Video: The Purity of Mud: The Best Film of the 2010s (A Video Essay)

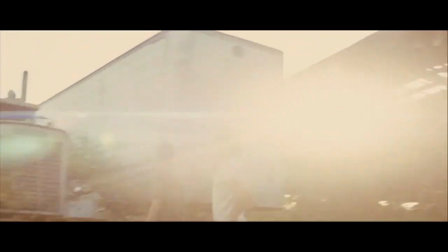4:05 All of this makes viewers feel like they're right there in southeast Arkansas, even though the vast majority of them have never seen such a place.
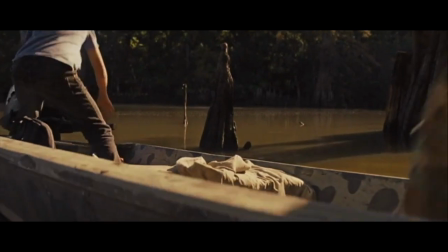4:13 That's no accident. David Wingo's musical score completely captures the essence of the movie.
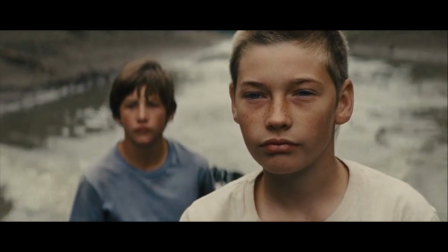4:18 Often, it encourages adventure in this forgotten corner of America and beckons for you to join these two kids on their journey.
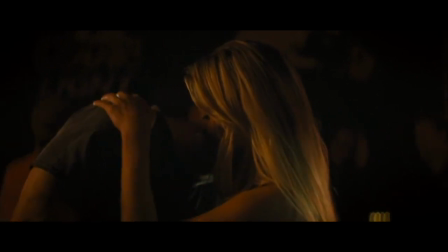4:25 But it's also used to capture the mood in the film's more somber moments, like when Nick Bonanellis finds Juniper at the bar.
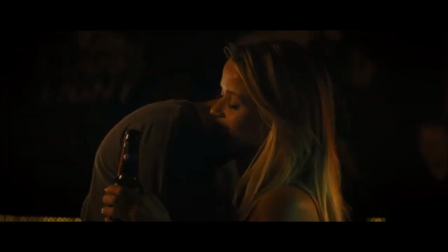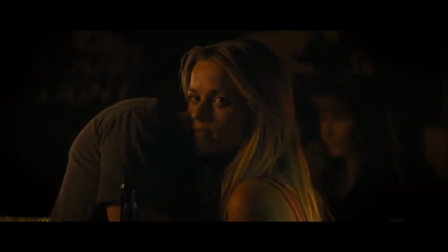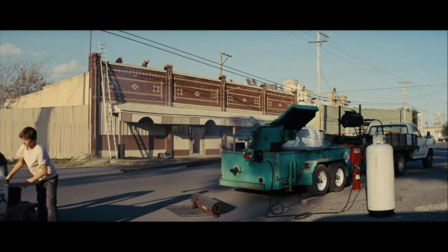4:51 On top of that, to stay true to what the story demanded,
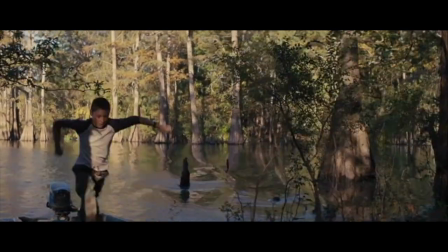4:54 Jeff Nichols insisted on filming on location in Arkansas rather than take advantage of the ease and financial benefit of filming elsewhere. Arkansas is amazing, you know, and we fought really hard to get this film in Arkansas.
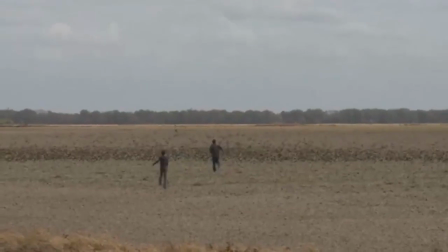5:06 It would have been easier in a lot of ways to take this film to Louisiana or someplace with a huge tax incentive and established crew base and everything else, but I grew up in Little Rock. When I was writing this film, I wrote it for this exact place. It was really, really important for me to shoot this here.
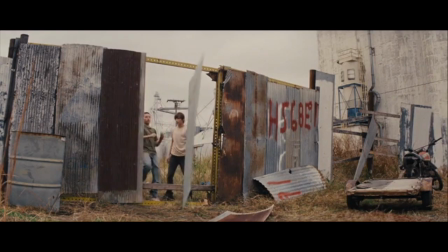5:21 This environment seems foreign, but authentic and real, creating a tangible sense of place that makes Mudd's setting an essential and unique part of the film.
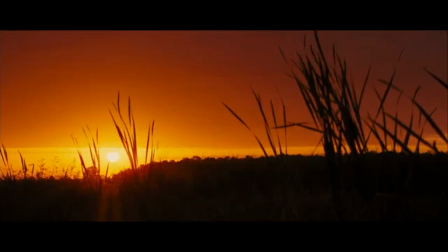5:29 Nichols and cinematographer Adam Stone perfectly capture the stunning beauty west of the Mississippi, effectively transporting the audience to the Arkansas Delta.
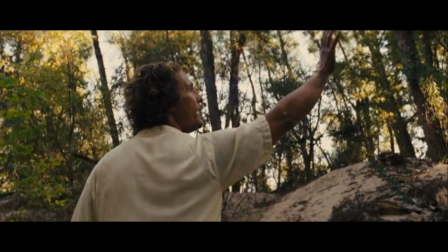5:38 They also bring out low angles, capturing the aspirational and youthful point of view of our main character, Ellis.
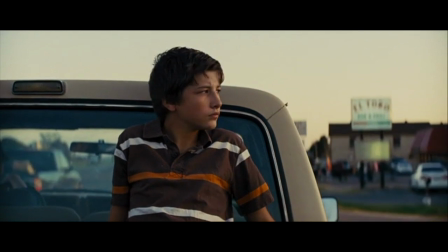5:45 And make no mistake, despite the film's name, Ellis is our protagonist.
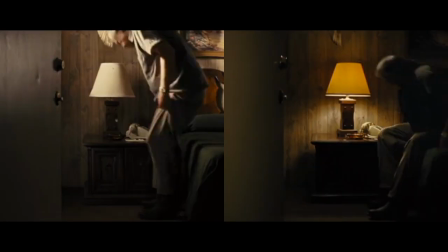5:50 He's in almost every scene of the movie, save for those momentary check-ins with King,
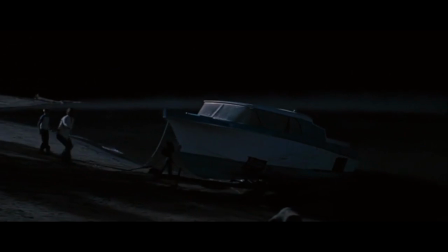5:55 two quick scenes with Galen on the river, Mud and Neck sending the boat off, Mud and Juniper's goodbye,
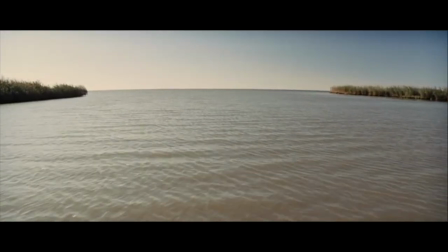6:00 and that beautiful ending scene with Mud and Tom at the mouth of the Mississippi. That's a lot of pressure on a 14-year-old actor, but Ty Sheridan delivers.
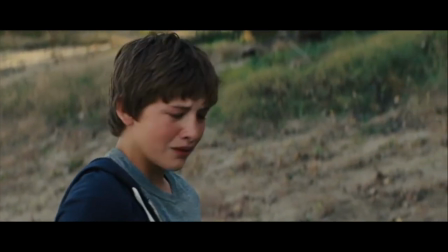6:09 He hands in one of the greatest performances by a child actor in a movie in recent history.
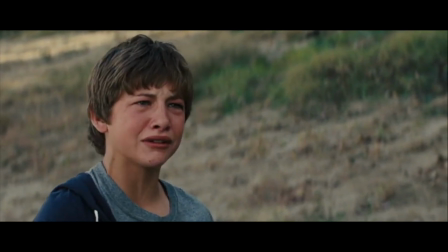6:19 And it's because of this performance and this
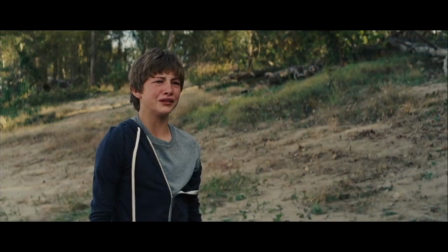6:24 perspective that the movie's view on love seems so innocent and simultaneously heartbreaking.
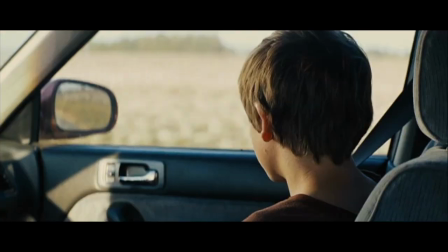6:32 At the end of the day, that idea, that exploration of love and relationships in all of its different ways is the core of Mudd, be it parental love, a waning marriage, young love, the love of your friends or your family,
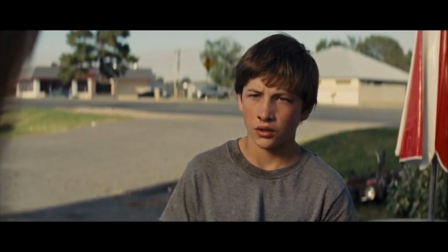6:47 lost love, or rejected love, all captured through Ellis' point of view.
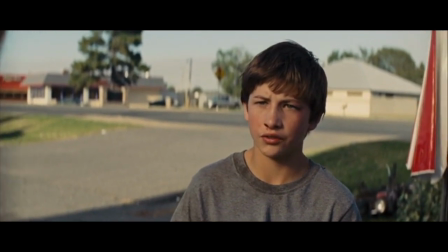6:53 I love you.
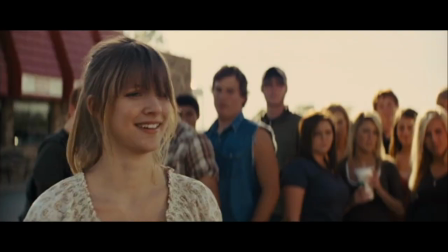6:56 You're 14.
And after all of these ups and downs, the movie sends Ellis off with its most hopeful and wonderful scene.
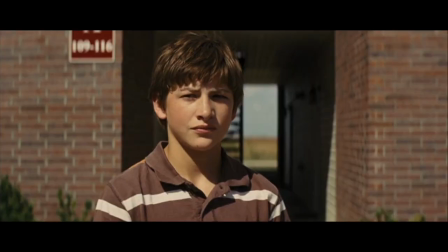7:05 Given every excuse to throw his aspirations away, the movie lets us know that Alice is going to be okay.
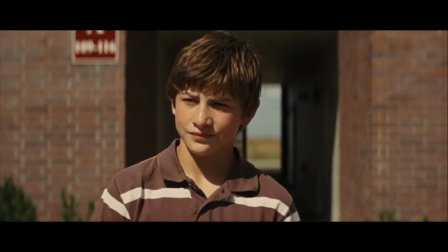7:11 With a simple wave from the girl next door, we're reminded it's never too late to give up the hope.
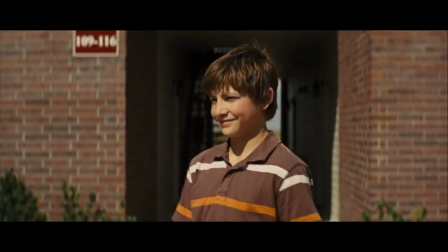7:16 To find love again.
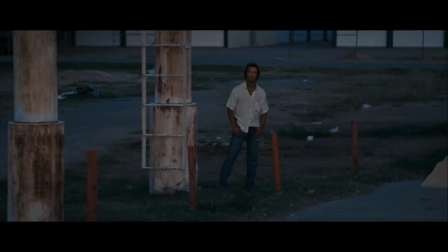7:21 But I think the best scene to point to showing that Mudd understands the idea of love more than most other films is when Mudd and Juniper say goodbye to one another.
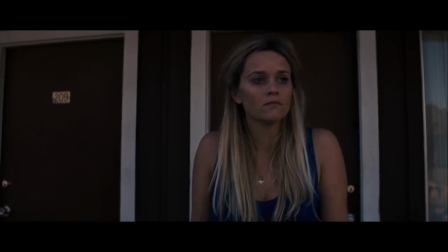7:30 Almost everything that happens in this movie is a direct result of that love, that history, and the experiences that these two have shared.
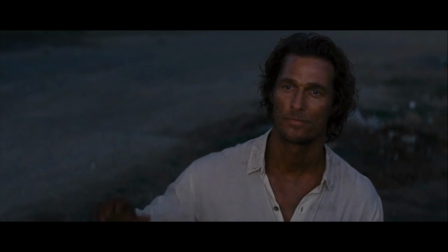7:37 Yet, the audience sees them in just one brief moment together. There are no words spoken between Mud and Juniper in this scene, or for that matter, the entire movie.
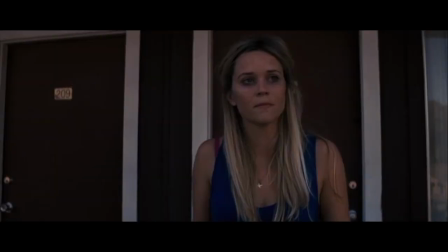7:47 But in these few seconds of shared screen time, and a wave to each other from across Highway 65, we understand all we need to know about the love that these two have shared. This scene proves Nichols understands how subtlety can be employed in filmmaking as an asset rather than a detractor.
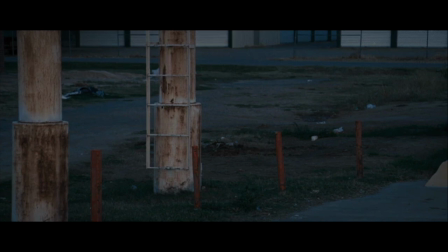8:03 And as a result, he created a film that's grounded by a flawless screenplay and heightened by terrific performances,
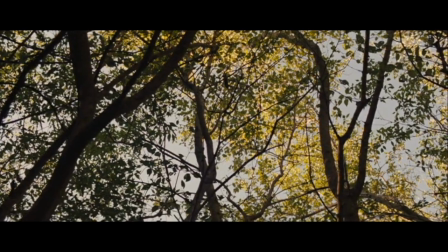8:09 and a level of visual authenticity that shows immense dedication to the craft of filmmaking.